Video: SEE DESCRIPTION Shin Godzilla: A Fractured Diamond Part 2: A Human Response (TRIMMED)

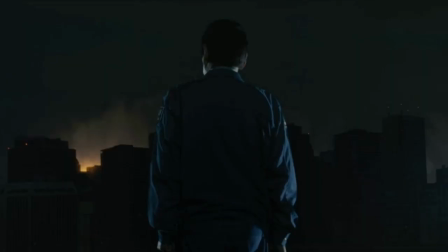What I imagine, the Prime Minister has time to see the start of the attack before lifting off,
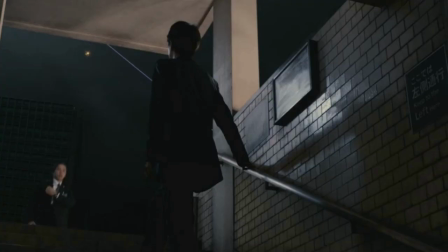and Yagachi has a moment to see a laser cutting through the skies before heading to safety,
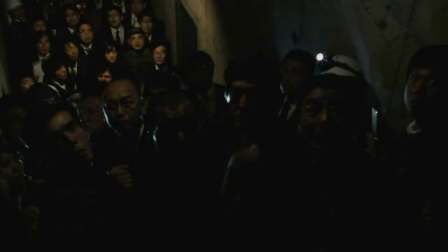is of huddled masses cowering in the dark,
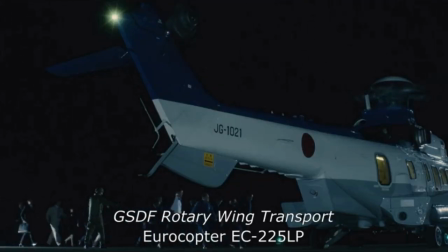and the helicopter of the Prime Minister and his cabinet being rent from the skies.
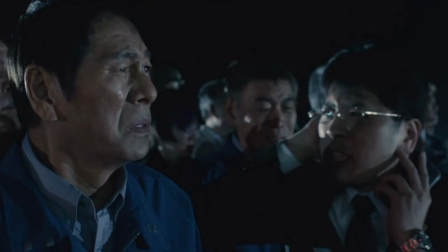Mention a few more from the human side of things, which, honestly, mess things up a little.
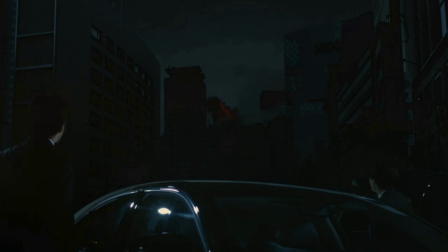Yagachi is here when he sees Godzilla. He looks like he's down the road from him, how far away he is.
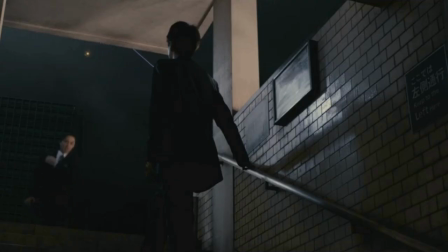He's then present and able to see the laser shoot into the sky.
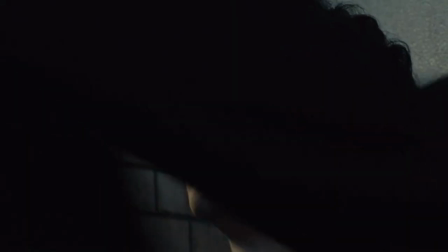After this happened.
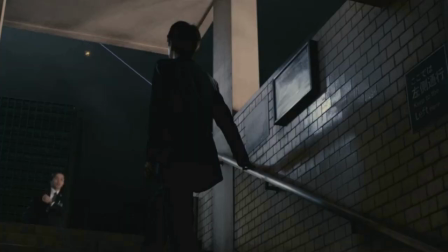Because of Yagachi, I have spent a lot of time trying to work out where the fire went.
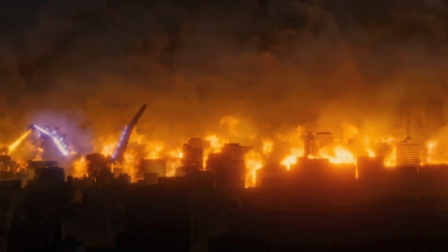Others, it's behind and beside him. The overhead shot, while looking fantastic, makes it very hard to work out where the fire went in relation to Godzilla. On first viewing, I saw this, coupled with the behind and side fires,
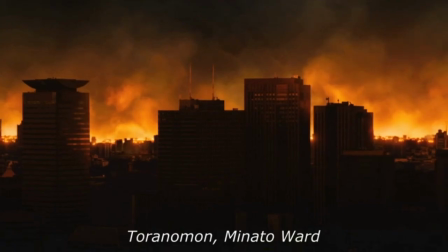to be the area all around Godzilla, his fire having engulfed everything in all directions.
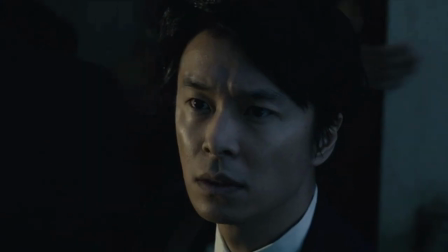But this can't be the case, otherwise Yagachi would have been skywalkered.
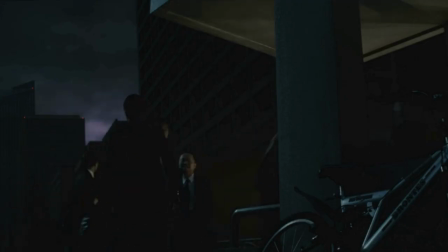This way! What's that glow?
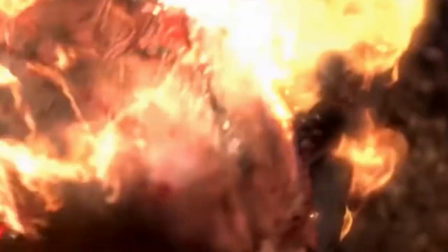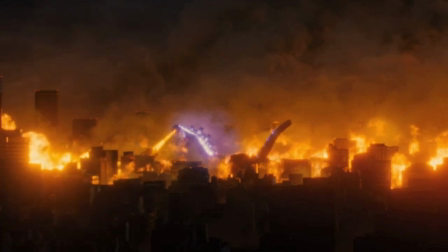It doesn't help, making it even harder to work out in which direction the fire went.
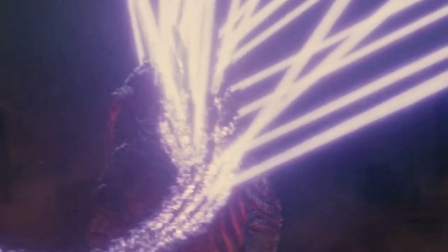On the one hand, this ambiguity of logistics makes it so Yagachi can be presumed safe.
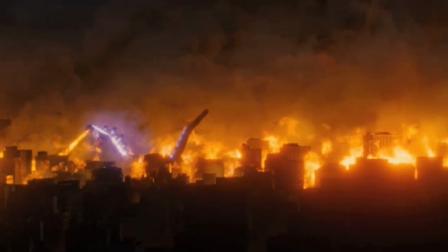On the other, it completely takes away the understanding of events and, therefore, the stakes.
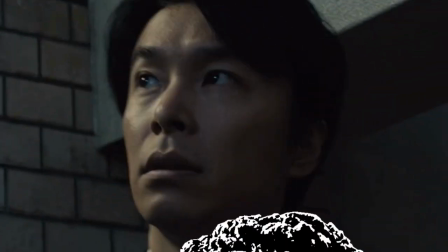How much danger can anyone be in if the film is happy to bail them out with confusion, says the Prime Minister.
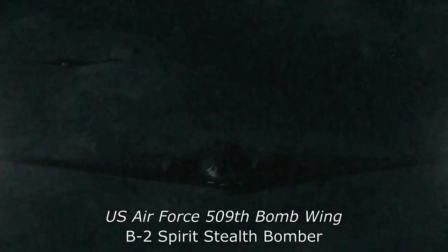On a lesser note, we have this cringeworthy line from the American bombers.
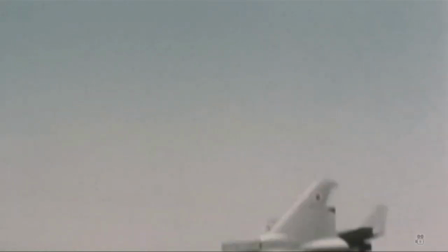It reminds me of I'm spitting! or the absolutely golden Got him!
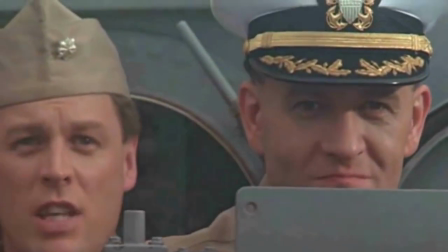Take that, you dinosaur!
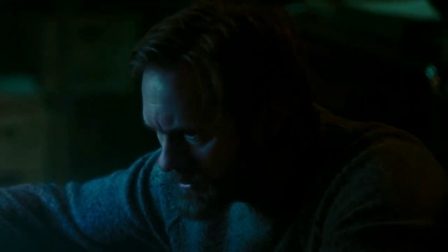Something I didn't notice until I began analysing this film properly was what this scene looks like.
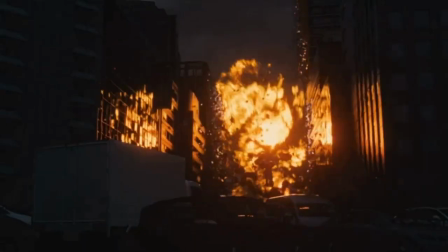Americans dropping bombs on a Japanese city, and the city going up in nuclear flames.
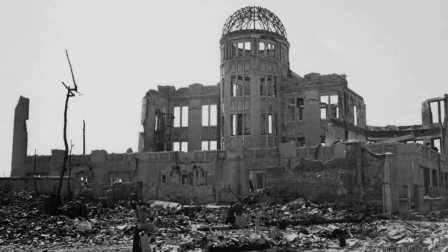It's almost a recreation of the Hiroshima and Nagasaki bombings, one of the inspirations for the original Godzilla.
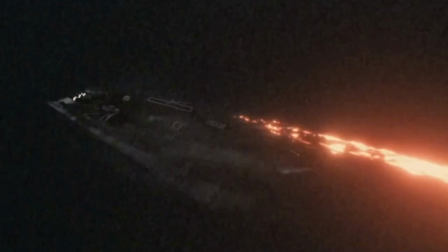Godzilla cutting those bombers out of the sky could be the wrath or resentment of a nation given form.
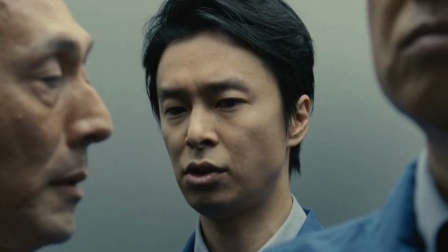Given the comparison Yagachi made to the old Imperial generals earlier in the film,
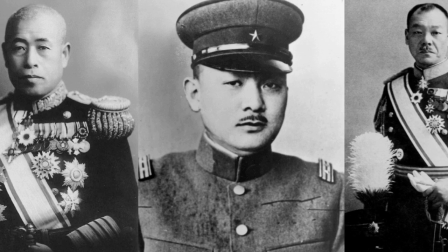the lasering of the Prime Minister and company could also be seen as a nation's wrathful strike,
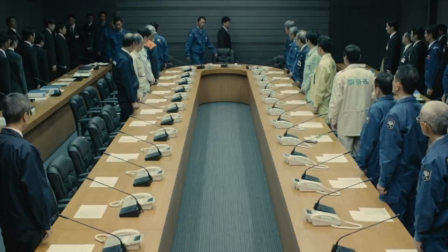both at the warlords of the past and the politicians of today.
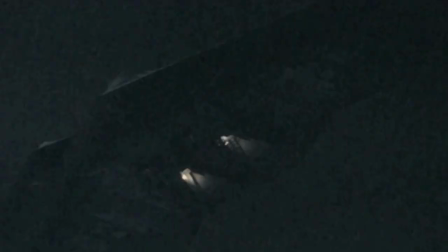The fact there are 3 bombers rather than 2 is probably a deliberate attempt to muddy the comparison,
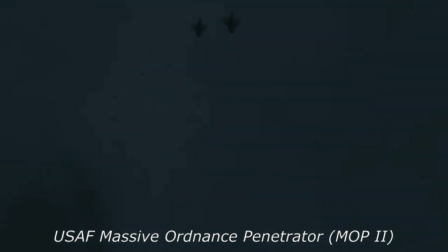even though there were 2 bombing runs here.
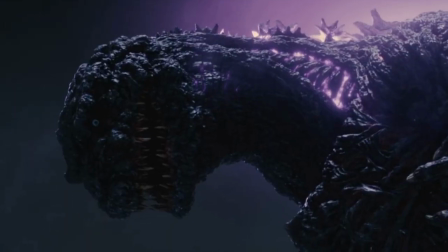But given this possible interpretation, the sorrowful music suddenly has far more weight to it.
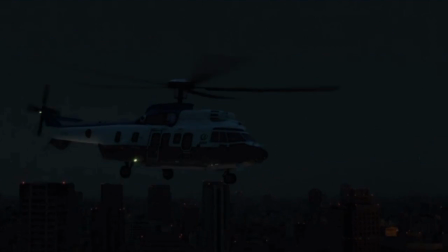So, with the American bombers destroyed, the Japanese Prime Minister atomized by what is apparently referred to as the resignation beam,
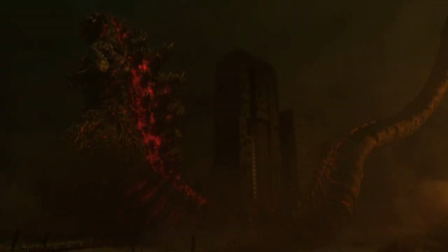bit harsh, and the Beastie Boy falling into hibernation, we are caught up with Godzilla's side of the story.
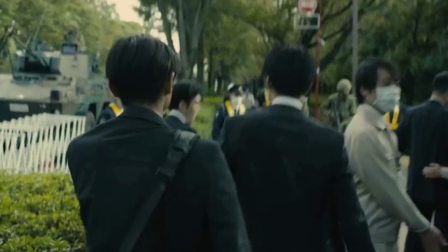But whilst Godzilla sleeps, the human cast is still getting down to business. As we're treated to this spectacularly glorious shot of the horrific devastation wrought by Godzilla,
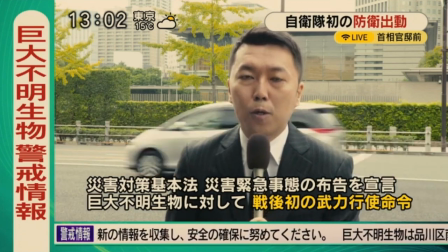we are bombarded with news reports about what happened.
For at least another 49 hours.
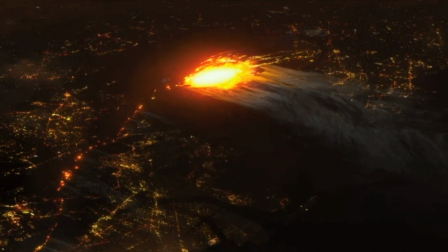How much radiation the creature has released on Tokyo is still unknown.